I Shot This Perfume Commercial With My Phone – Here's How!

Like I can just dial in my ISO, I can dial in my f-stop, expose manually with the right numbers and stuff, unlike me just looking for how to just expose with my eyes.
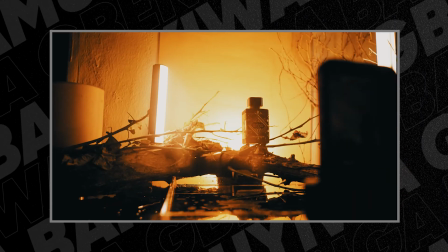Normally, your phone's camera trainer wants to expose automatically for you, but that's not the way film works. You should have total control of your setting so that you wouldn't be having constant inconsistent pictures in your videos.
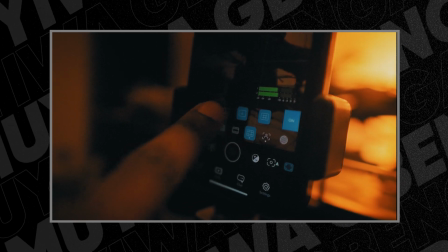The Blackmagic app makes you achieve the possibility of shooting manually by adjusting settings like the ISO, shutter speed,
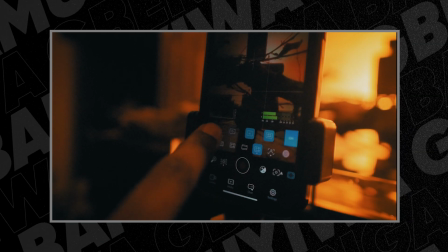f-stop, white balance, and exposure, just as a professional camera, and it makes you have consistent pictures across board.
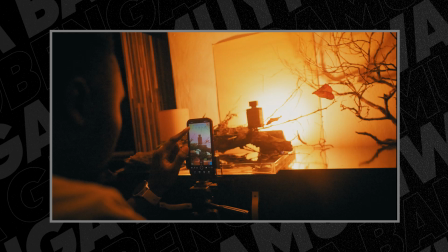So I manually adjusted my settings and made sure I shot in 4K Apple ProRes, because the iPhone 13 Pro Max has that feature. So the Apple ProRes is an industry standard codec with high color depth and quality.
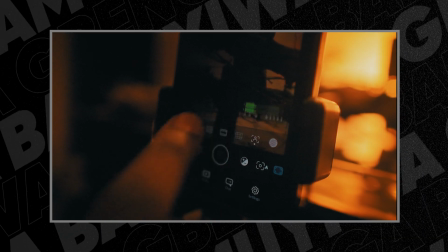But one thing I would like to point out is that when you shoot with the Blackmagic Camera App, with these settings,
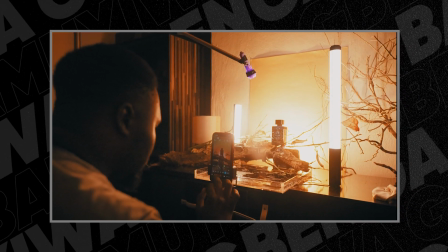you have to make sure you have enough space on your phone because this format consumes a lot of space. Just a 16-second recording took over 1 gig space from my phone. So you have to make sure that if you're going to be shooting with this, you have to have enough space on your phone. So if I'm going to be shooting, I should have at least 100 gig space on my phone. And this is me not capping. So when you're going to be shooting with this codec, know the shots that you want so that you don't end up overshooting and filling up your phone space. But in the next video, I'm going to be going deep on how to shoot with the Blackmagic Camera App.
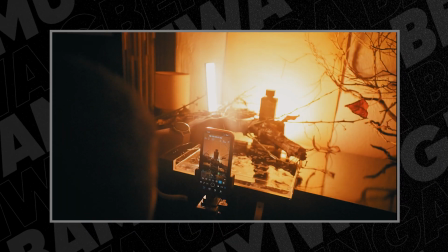So the moment I pressed the record button, I effected the water ripple by tapping the water surface with my finger,
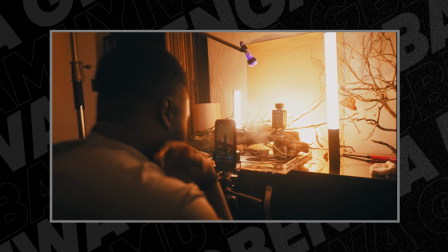and I was super impressed with the outcome.
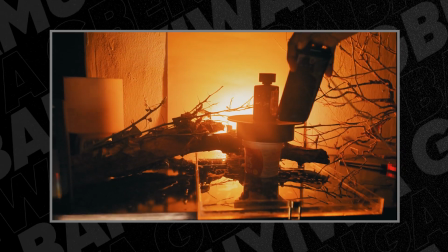Because I already knew what I wanted from the onset, I only recorded 4 amazing shots, although with several takes. So once I had all my shots, I brought them all into After Effects, and this is where the magic happened.
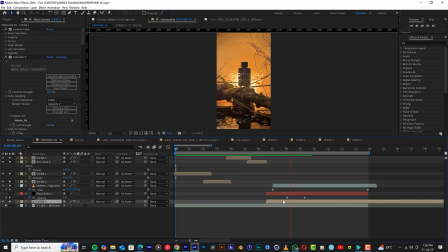I first cut the visuals to the sound I got from envato.com. Also from Envato, I got the growing stems and flowers with Alpha Channel.
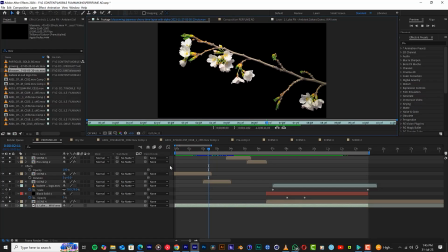And then I brought them into After Effects and camera tracked them to the
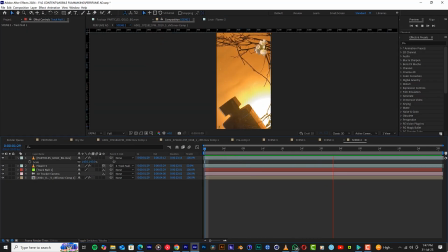stems to give the illusion of flowers growing from something that seems to be dead.
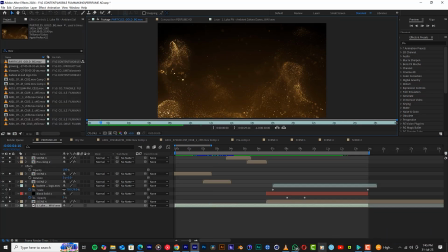Also from Envato, I got this gold dust to give the sense of good sense in the atmosphere.
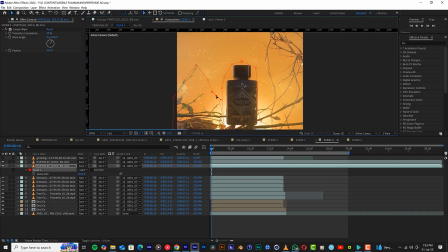I applied it to the scenes by changing the blending mode to screen. I maxed and feathered the edges and it blended so well.
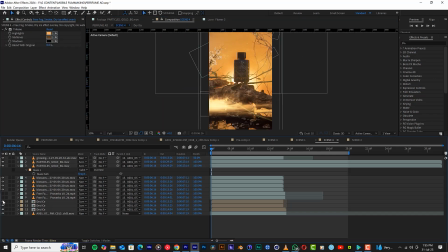Then I added this mist into the final scenes and it just made everything look beautiful. It complemented the smoke I had added in the production process, and I was glad with the final outcome.
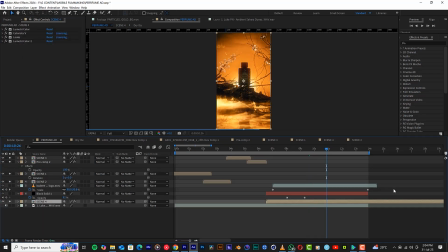And with just a few color grading, here is what the video looks like.
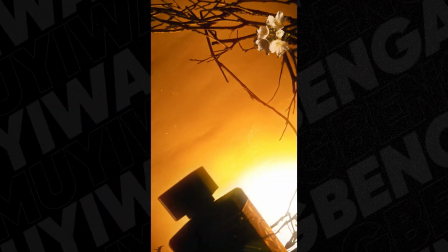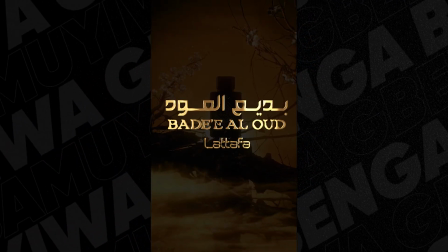Now, tell me who would think this was shot with a mobile phone. I made sure I shot this with cheap, easy to access equipment so that you guys watching will know how to start with what you have rather than you waiting till when you have the funds to buy this fancy and expensive equipment. And that brings us to the end of this video. I enjoyed every single process and I hope you guys enjoyed every process that went into this video. I'm glad I made this and it will give me so much joy to find you guys doing something even way better and me even learning from you guys in the long run. Thank you for watching. I would like if you guys support this channel by liking, turning on notifications, and most importantly, subscribing for my future content. Until I see you on the next one, bye for now. Peace.